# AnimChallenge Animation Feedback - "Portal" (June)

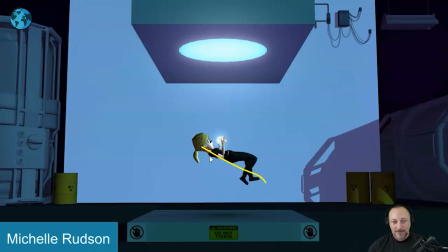482s
bit of an extreme i'm holding this pose where i feel like by that point the body will be already lower just giving that feels like we're holding this a bit too long through there this will kind of continue to go down physics wise and this could be a really fun longer stretch into
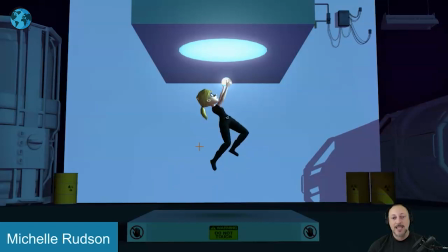500s
it you know as she gets pulled up here the legs drag into what she's doing here it's a bit more extreme with the legs that will be probably up here and then fall back down into this for a little swing every now and then it feels just a bit stiff are we holding moments even through here a
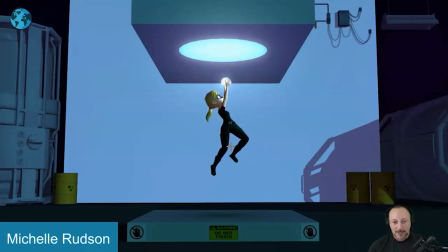519s
bit long with this leg and this pose feels like it's a forced held moment I will keep this a bit more out of control and loose because she is at this point fairly out of control
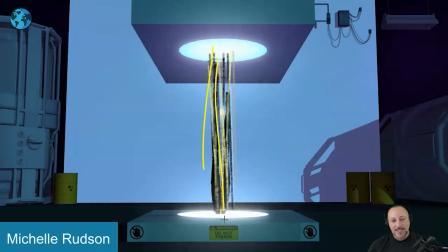532s
and then once we get to this, I love this here and there's something where there's a slight disconnect between the crazy action through this and how technically she will go in and out in and out of the portal
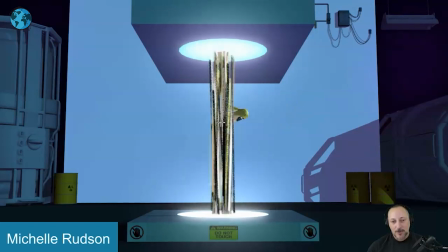548s
and at the same time she's kind of kind of quiet in that in that moment there i think the way i would articulate is this like i want to feel a residual i want to feel an influence of the craziness here in her and this could just be a high frequency shake in the body that kind of fades out to the head.
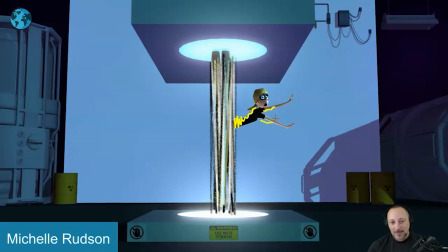568s
So a bit more shakiness here, a bit less, a little bit of a tremble there, but there's an overall shakiness, but more so here than at the tip and here, if that makes sense. Even she comes out here, again, it's all fun, into this,
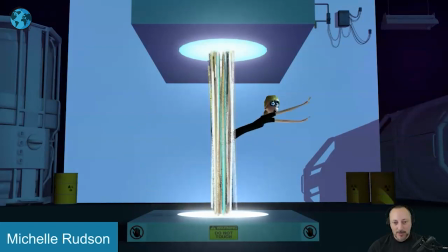586s
but maybe with a bit more influence, and then careful with some of those lines here, where it feels like that body is here, and then pops down to the right but then to the left and then suddenly down this way then with the sudden move out here
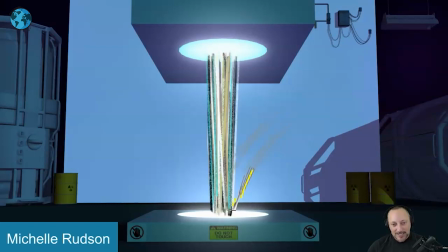601s
and then you would feel like well now it would zip out but then that hand is still kind of here it feels like it's just a bit messy and it's spacey this one is a bit better it has a bit of a drastic overall turn you could have the body here but then the head is a bit more
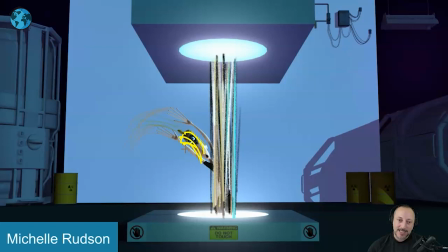620s
here a little bit longer drag with maybe even a slight bend in the head this way and then going down but again the arm it feels like well next frame would be here but now suddenly that hand is up
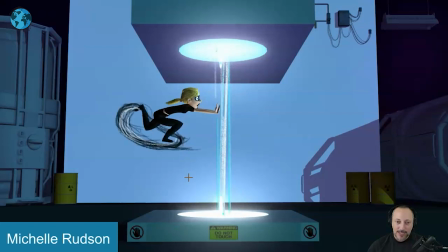632s
here so again watch out for that spacing issue there then we have
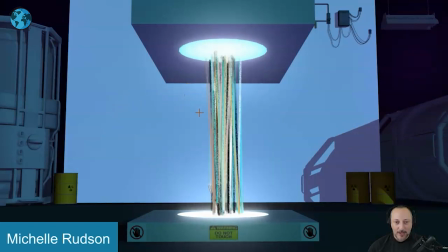639s
that's all fun with a little bit of a pop in the head again there's something a bit poppy in the spacing through there and we hold that moment a bit long through there and this here I will probably take a frame out or two out of that ending
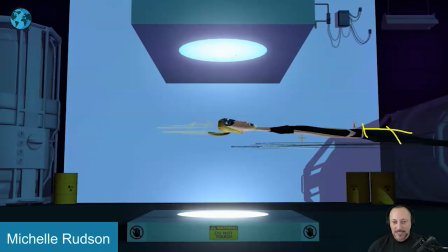655s
here so it's a bit more of a you have a nice zip through there but then it's there's something a bit too long here in terms of how long we linger here we can exaggerate that a bit more and then the timing of this I mean you might argue well this is all organic it is
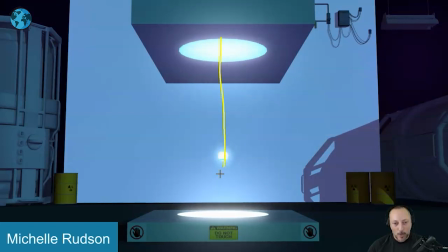672s
the mechanical thing of just going and then down but then it has a bit of a bounce at the end where i feel like what if we would have maybe this stays here for a couple frames like it like it comes out and
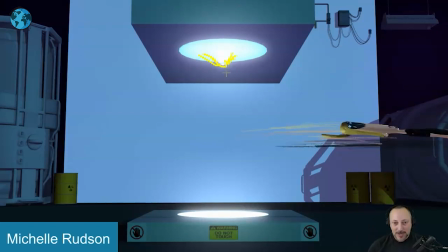689s
it's kind of a meaning it builds through there a little bit then take a couple frames out to make this a bit faster to land here a bit harsher and then we hold subjectively as always
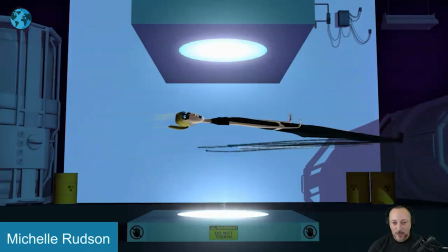703s
but that's kind of that for this still a lot of really fun work and i'll leave it with that all right thank you
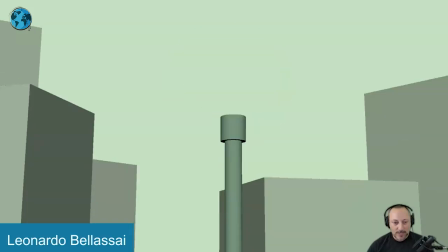710s
all righty new clip here has sound as well very
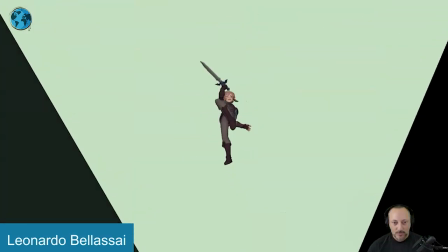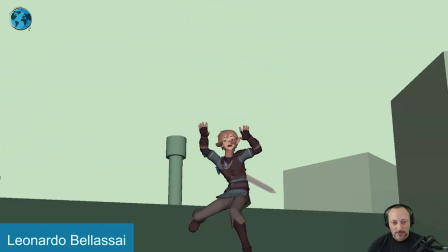721s
cool cool sound effects again a little sound a little air wind yeah